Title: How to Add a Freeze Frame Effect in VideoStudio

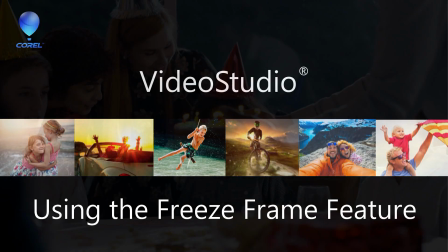0s
In this tutorial, I'll teach you how to add extra impact to your videos by temporarily stopping the action to focus on a single frame.
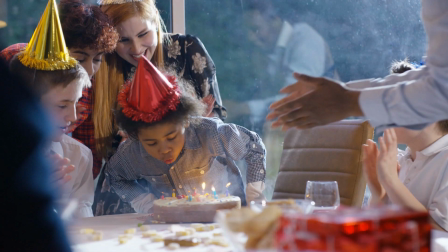8s
You'll learn how to use the freeze frame feature and adjust the duration.
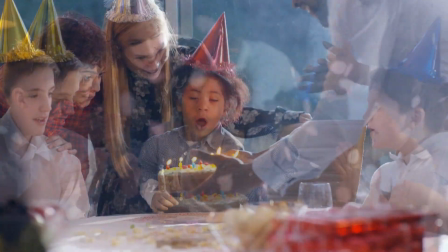12s
I'll also show you how you can add cool effects to these freeze frames to emphasize these special moments even more.
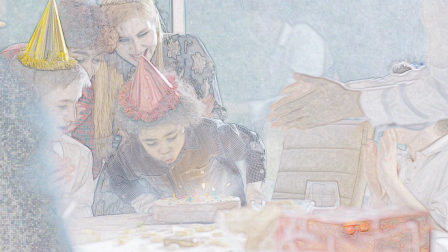18s
Before we get started, if you're watching this video on YouTube, you'll find a link in the description below that will take you to our tutorial page on the Discovery Center.
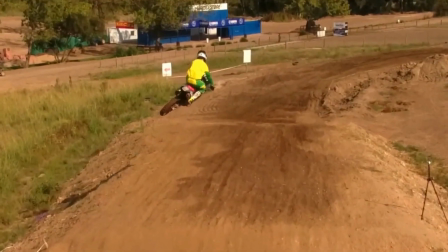27s
Here, you can download a written copy of this tutorial to follow along. Let's get started.
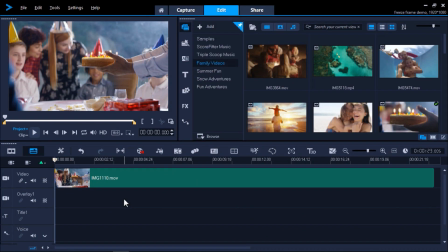33s
I have VideoStudio opened up with a few different clips already added to the video track on my timeline. This first video is of a girl celebrating her birthday and about to blow out the candle. I want to freeze frame just as she blows out the candle, and you can see all the smoke emitting.
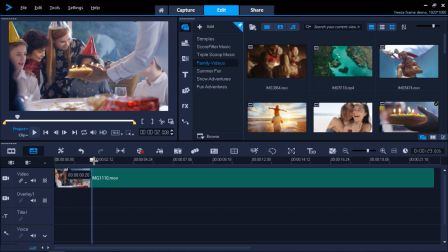49s
To do this, I'll drag the scrubber on my timeline to the part of the clip that I want to freeze frame.
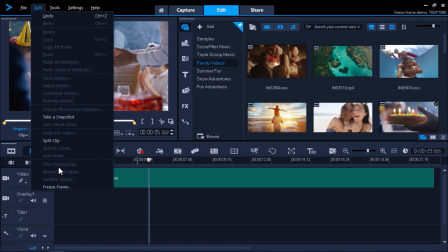57s
Next, click on Edit, and then Freeze Frame. Alternatively, I can right-click on the timeline and select Speed, then Freeze Frame.
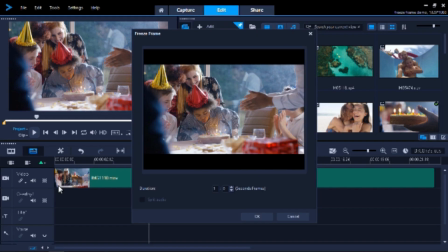66s
This is a new feature in VideoStudio 2019. In previous versions, freeze frame was a separate item on the right-click menu, not grouped with the other speed tools. From here, you'll see a preview of the frame you want to freeze, and you can adjust the duration of the frame in seconds and frames. I'll adjust this to 6 seconds.
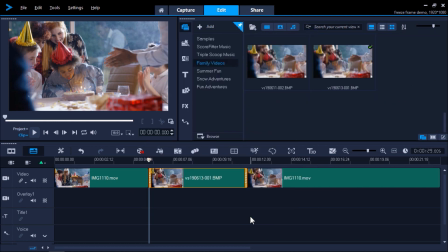86s
Then click OK, and you'll see that the video clip has been automatically split into two with the new frozen frame in the middle. We can shorten or lengthen the duration of the freeze frame by clicking on the snapshot on the timeline and hovering our mouse over the left or right of the clip,
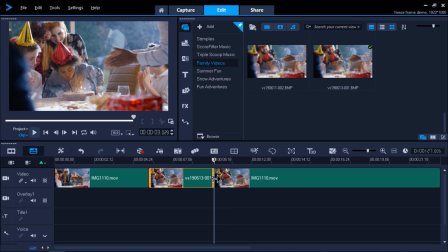103s
and dragging it to extend the length longer or shorter. I'm going to drag the clip to extend it to about 4 seconds. Another thing we can do to even further emphasize this moment is to add an effect to the snapshot. Click on the FX tab and choose from any of the effects in the library.
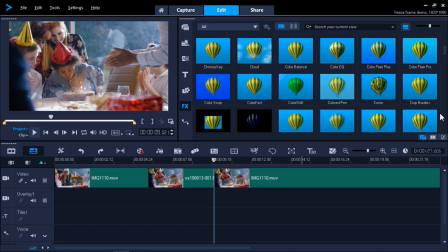123s
I'm going to click on the colored pen effect, then drag it on top of the snapshot on the timeline.
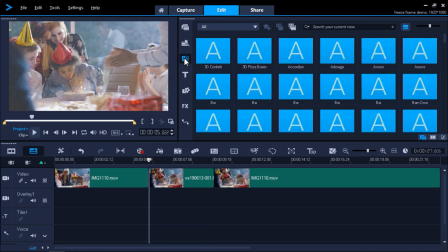131s
Then let's go to the Transitions library and click on Crossfade
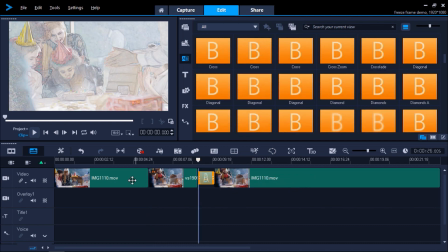137s
and drag that between the snapshot image and the final video clip. This will create a smoother transition between the freeze frame and the video clip.
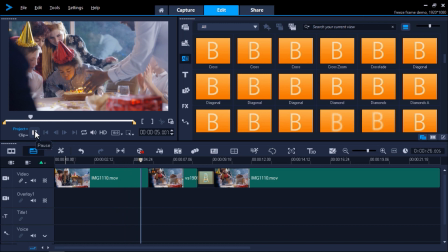146s
Now press play to preview and you'll see you have a unique clip to share with your friends and family.
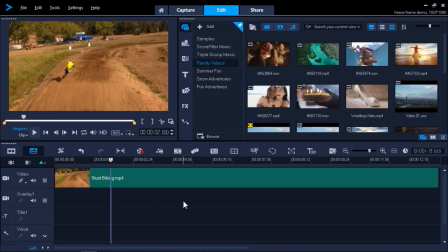156s
Lastly, we'll use another example of a guy riding his bike. I'll drag the scrubber to the point where he is flying in the air with his bike, and this time we'll freeze the frame using a different method. Click on Edit, and then take a snapshot. Now a snapshot will be taken of this exact frame and added to your library.
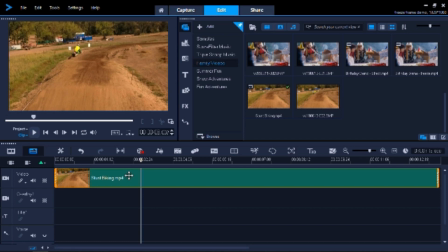175s
But before we use the snapshot image, we'll need to click on the video clip once again,
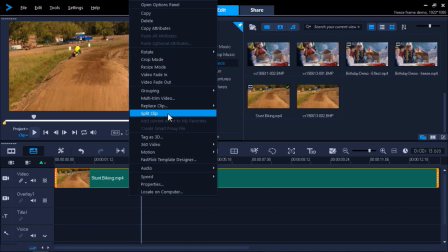181s
then right-click on the timeline, and select Split Clip. Or I can tap the letter S on the keyboard to split the clip.
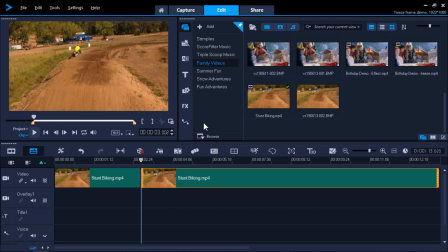189s
Now we can drag the snapshot from the library and place it in between the two clips. And again, adjust it to our desired length. This time I want to add a pan and zoom effect to see the guy's stunt up close.
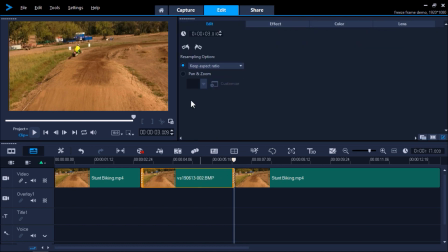204s
I'll double-click on the snapshot on the timeline to bring up the effects editor.
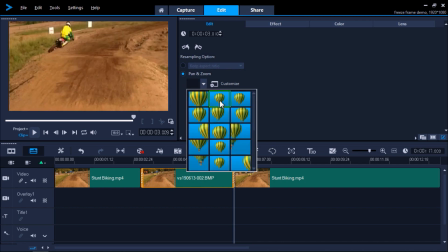208s
Then I'll click pan and zoom and select one of the preset options so it zooms up on the biker in the middle of his stunt.
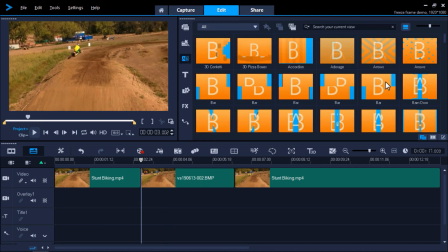217s
Finally, I'll add a transition between the snapshot and the last clip so it has a nice smooth transition between the effect and the video. Now I'll preview my video and you'll get a great up-close shot of the biker performing his stunt. These are just a few ways you can freeze a frame to enhance your videos.
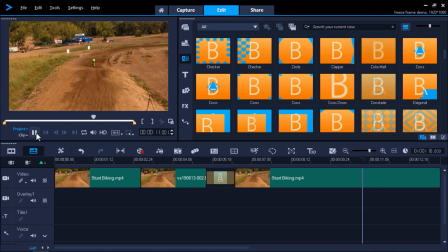236s
If you're watching this video on YouTube, you'll find a link in the description below that will take you to our tutorial page on the Discovery Center.